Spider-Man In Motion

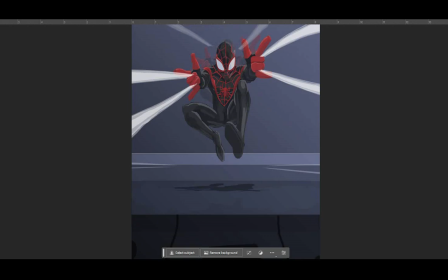3:57 This time we're highlighting uh, the Miles Morales version of Spider-Man, as we've all become more acquainted with the Into the Spider-Verse uh, franchise, and of course, this one falls right in line with that.
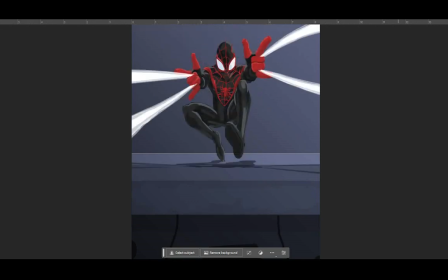4:15 Uh, so with this one, as you can see, I'm essentially animating the figure itself, along with the webs that kind of shoot from his hands. In doing so, it allows the viewer to kind of see him basically
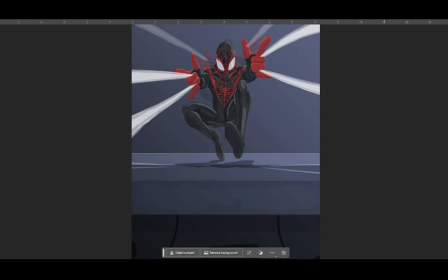4:32 come from off a distance and come right blasting right towards them. Uh, and of course, in this case, I wanted to make sure all the pieces were coordinated because, again, it's a very delicate balance of going from being a still piece to a motion one,
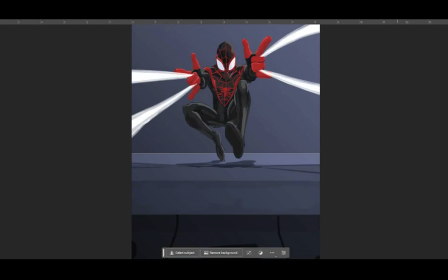4:56 Especially when you're making that transition. You're all about trying to make all the movements as fluid as possible. Of course, compared to maybe other applications, Photoshop is a great tool for animation.
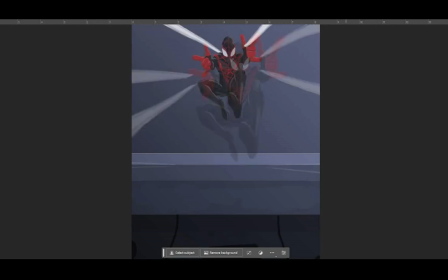5:10 It can be very fluid or sometimes more segmented depending on how you want it to look. I've had pieces kind of go both ways. This particular piece, in general, because there are so many moving pieces,
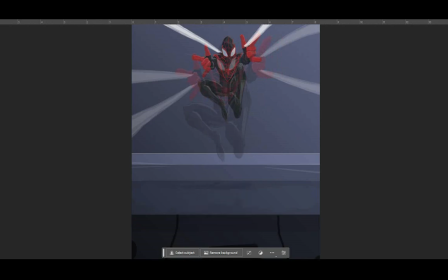5:26 um, that is probably one of the more complex ones that I've done so far.
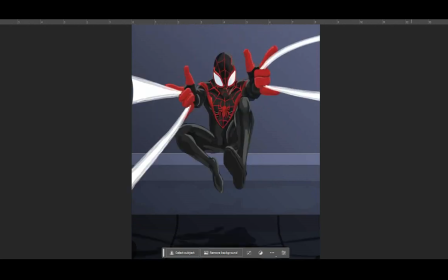5:33 So for me, it's all about making sure there's a lot of fluidity when it comes to these movements.
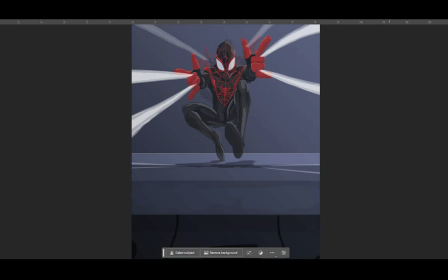5:41 Because while the figure itself may not be, you may not see all extremities move, it's still a moving piece within this overall very encompassing piece, which will result in a kind of a motion
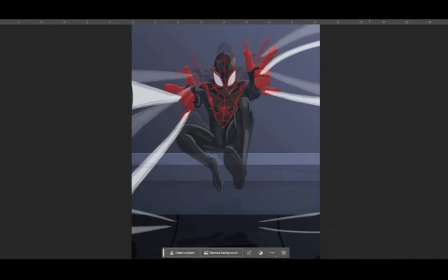6:02 effort on not only the my part but also the finished piece itself, allowing it to speak for itself in terms of
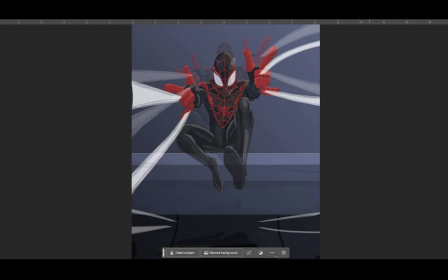6:19 kind of throwing a nod back to my animation days while still tapping into my field as a designer. Of course, you kind of see I'm animating the figure for the most part, but in animating the figure,
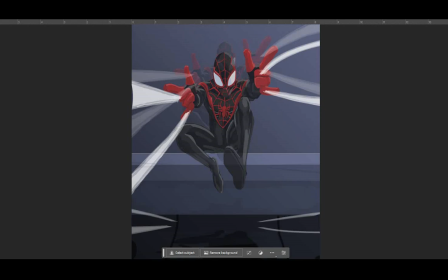6:36 I also have to make sure that the webs are coordinated with it, so it's not just me moving the piece. I'm doing everything one step at a time. Even the shadow that lies beneath it, I'm making sure that that is pretty much on even ground as well.
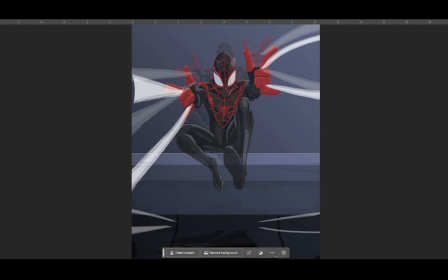6:55 We want to, of course, create the illusion that we have Spider-Man just glide rooftop of this building, and in order to create that, we have to create that sense of depth. For me, it's all about just as much having a sense of depth as it is
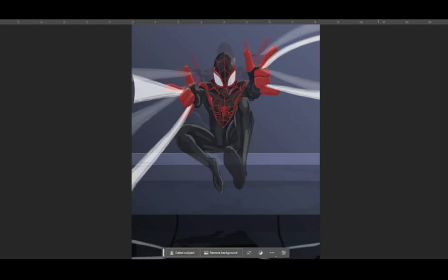7:13 making sure that the piece is fluid. Um, I kind of wanted to create a 3D, almost 3D meets 2D animated feel with this piece.
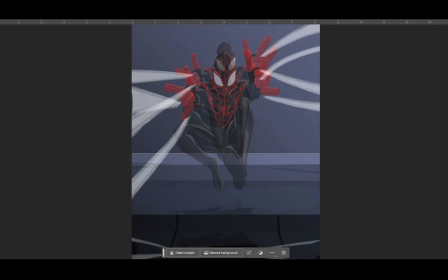7:27 Even in some of my past pieces, it's been a feature that I like to draw upon a lot. As some of the pieces that I've done in the past are a little simpler, but over time, I've tried to be more complex with it, use more, again,
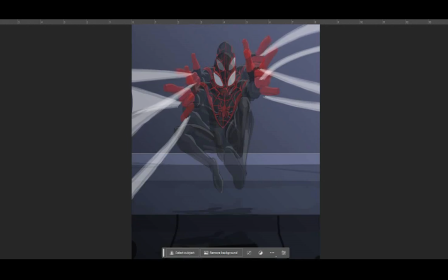7:46 my motion design and animation skills in creating these pieces so they appear more dynamic, more true to the skill sets that I've developed over time.
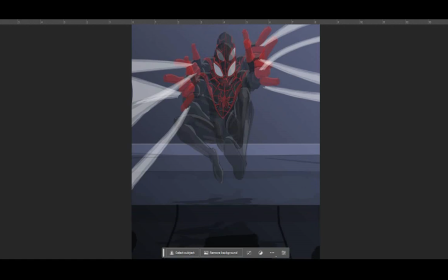7:59 And of course, in this case, as you kind of see, I'm kind of fidgeting around with a lot of the figure itself, kind of again getting it to line up with all of the other moving pieces.
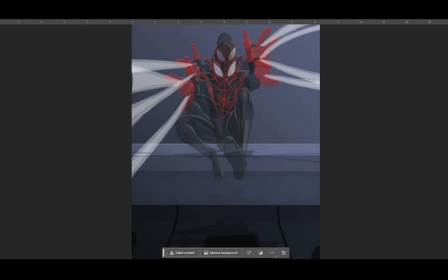8:13 And because it's so central to how this piece is made, any piece that is off can kind of affect the almost 3D like feel that the poster gives.
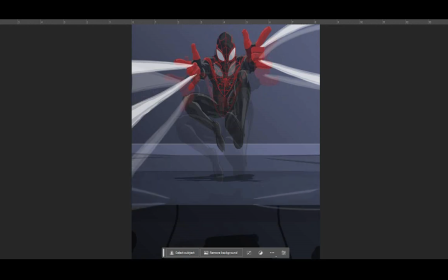8:26 Uh, so in order to make that, you kind of see me fidgeting around a lot with it, making sure it's in exactly the right places, so the transitions between not only the main poses but the in betweens all sync up enough where it's not really off.
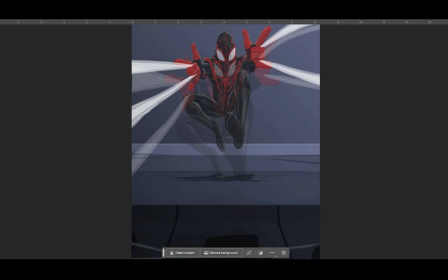8:44 Of course, as with any animation, it's never truly perfect, but it's as close to perfect as you can get. And of course, as you can kind of see, I'm also fiddling with the webs that he shoots from his hands to make sure they are as coordinated with the position and his uh,
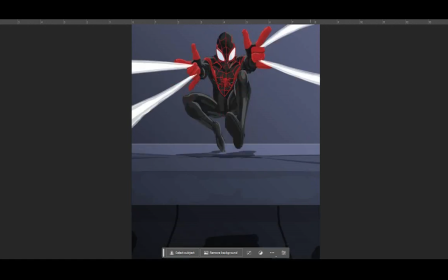9:03 motion as much as possible.
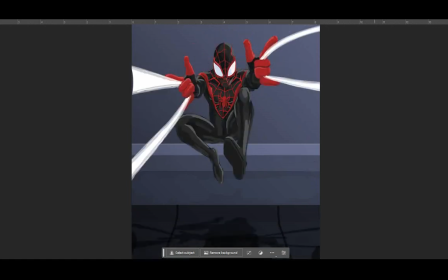9:05 Again, making sure that the webs actually look like they're coming from his hands and not from somewhere off in the distance, but making sure again that it happens with every frame. Luckily with Photoshop it's a little easier. You maybe move certain frames and it kind of affects the others.
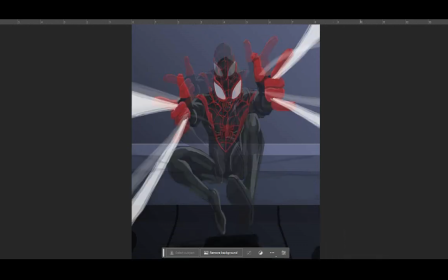9:24 So as you can kind of see here, again, I'm fidgeting around with them.
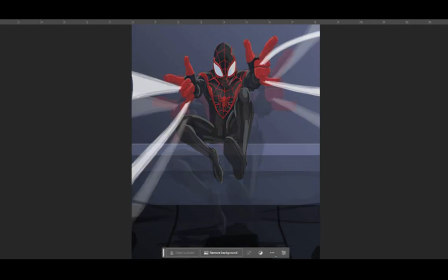9:29 Again, for me, the hardest part probably was more so the shadow, because it does like a shadow does. It is seen, disappears. So for me, it was kind of easier getting the other two components to kind of cooperate than it was the shadow itself,
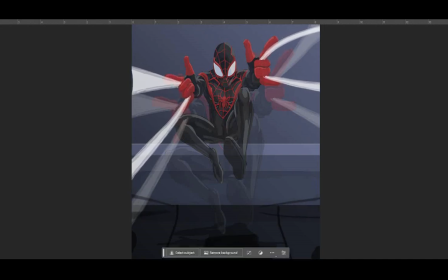9:47 because you have to exactly line up with where the figure is in the process of coming basically from out of nowhere to on the top of this roof. And in doing so, it kind of allowed me to
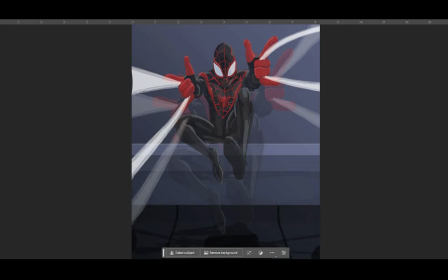10:05 really get that synchronized motion that I want. Of course, hopefully the final piece will be just as fluid as what you're seeing right now. Of course, that would be coming up pretty soon.
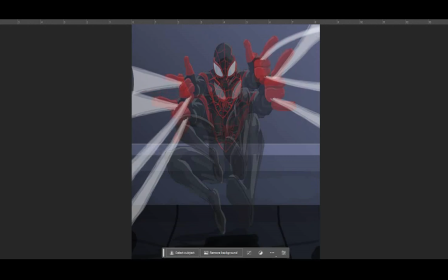10:19 Of course, with this piece, you can eventually see it premiere on my main channel. And in kind of coordinates with my main channel, you'll probably see more of these motion posters. I've been developing a few more. I'm actually in the process of
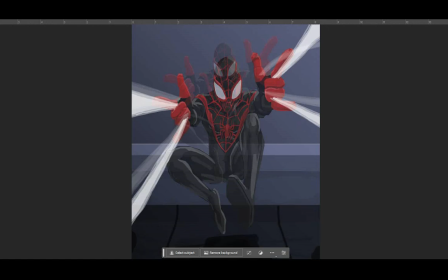10:40 possibly creating one for one that I just have done recently. But also, I have another project that you'll be seeing coming up pretty soon that I've been working on for a while.
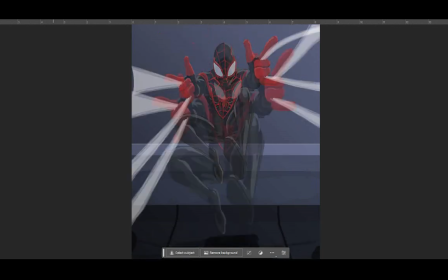10:53 My first live stream showing off my Spawn piece that I've been working on for a while.
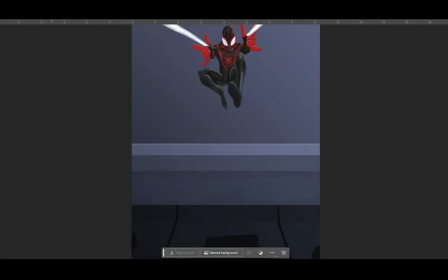11:01 I'm at a point now where I really want to get it finished before the end of the year. You might also see some other pieces coming down the pipeline, so hopefully you'll see more coming from
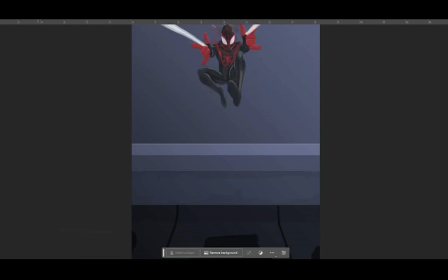11:16 not only myself but my agency in the future. And with that, I will bid you a farewell.
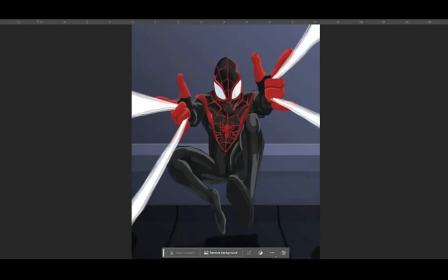11:23 Till next time.